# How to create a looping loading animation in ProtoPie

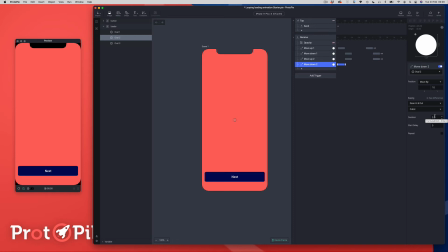[8:22]
And this time we're going to set the duration to 0.2. We're going to put the delay at 0.4. And let's check our repeat and our infinite repeat.
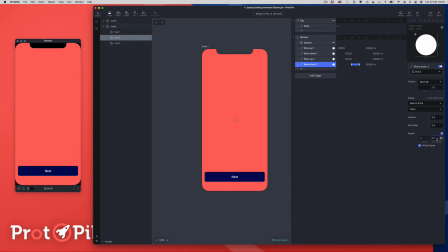[8:40]
And we're going to make this 0.6. 246. Okay, looking good. Okay, so let's have a quick test of that.
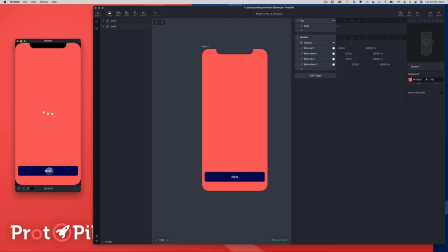[8:55]
Cool, so we got our first two little dots bouncing up and down. Looking good. Okay, so let's move on to our final dot. So we're going to add another move. We're going to choose our oval 3. And as you've guessed, move by.
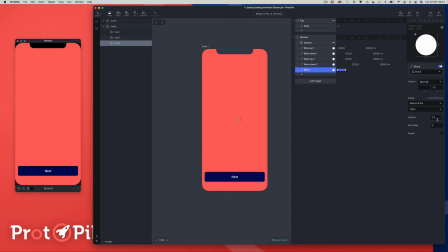[9:13]
And again, we're going to move it by minus 10. And this time our sequence is going to be 0.2, 0.4, and 0.6, and infinite.
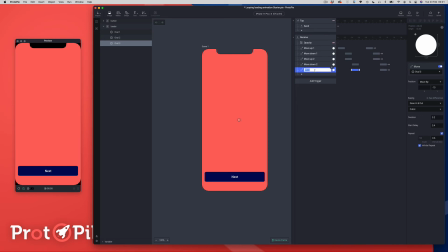[9:31]
And this is going to be our move up one. Another move trigger. Choose move by, and we're going to move it by 10.
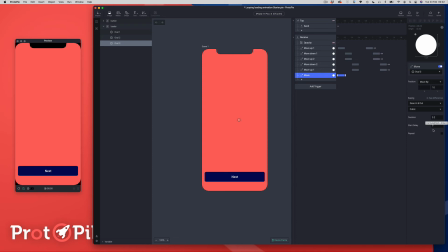[9:47]
And our final sequence is going to be a duration of 0.2, a delay of 0.6, and an interval of 0.6.
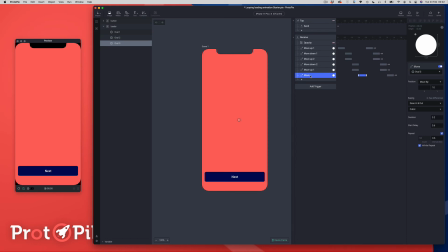[10:00]
And we're going to infinite repeat that as well. And let's call this move down 2. Sorry, 3. And that should be 3. There we go. Okay, so let's give that a test.
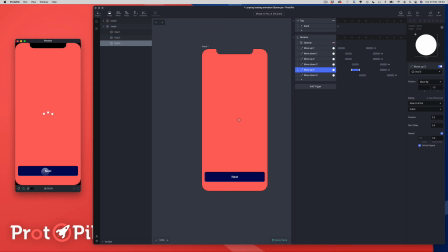Okay, looking good. So there is our dancing dot looping animation. So I've kept all of these. Actually, you can see these are all on ease in, ease out.
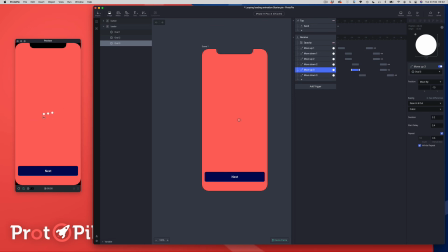[10:36]
And there's a slight judder between them because obviously ease in and ease out works where it starts slowly and picks up speed and then it peters out as it comes to a stop.
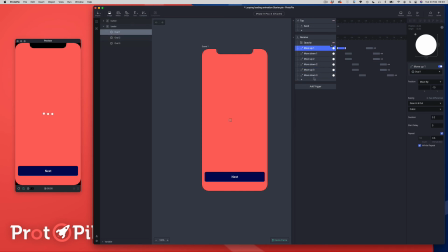[10:49]
So it's got this easing in and this easing out. If we just select all of these moves, and I'm just going to change the easing curve to linear. And if you have a watch and see how the animation changes, now you can see it's a little bit smoother, it's a little bit softer.
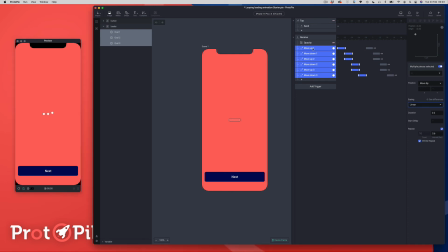[11:08]
So feel free to play around with the different easing curves. I found the linear one to be just the smoothest and nicest one. You can also obviously change the sequence of durations.
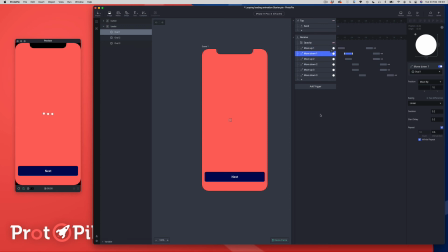[11:23]
You just need to make sure they all match. Otherwise, you'll get some weird things happening. Okay, and it's sometimes this can confuse people, what the interval should be in relation to these other values.
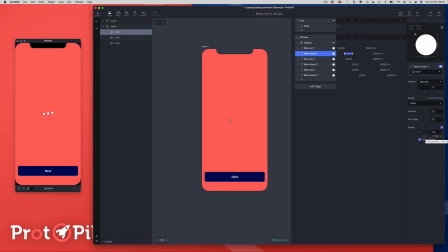[11:38]
So remember that the interval is the amount of time between each iteration of the animation. So if your animation is taking 0.2 of a second to go somewhere,
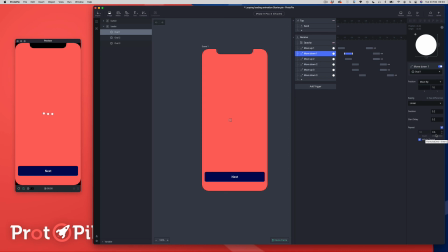[11:52]
then the interval is going to be the time between the time when it executes again. So that's the interval, and it's in seconds as well, the same as all of these are in fractions of seconds.
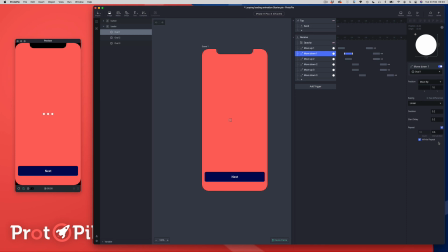[12:05]
Okay, so that about wraps up our look at a looping animation, and we're probably going to do some tutorials around timers, so we'll probably come back to our looping animation and actually attach it to a timer so we can actually
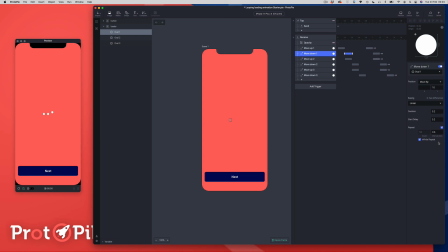[12:21]
control the amount of time that animation loops for. Okay then, so I hope you enjoyed the video. If you like the video, then give it a like.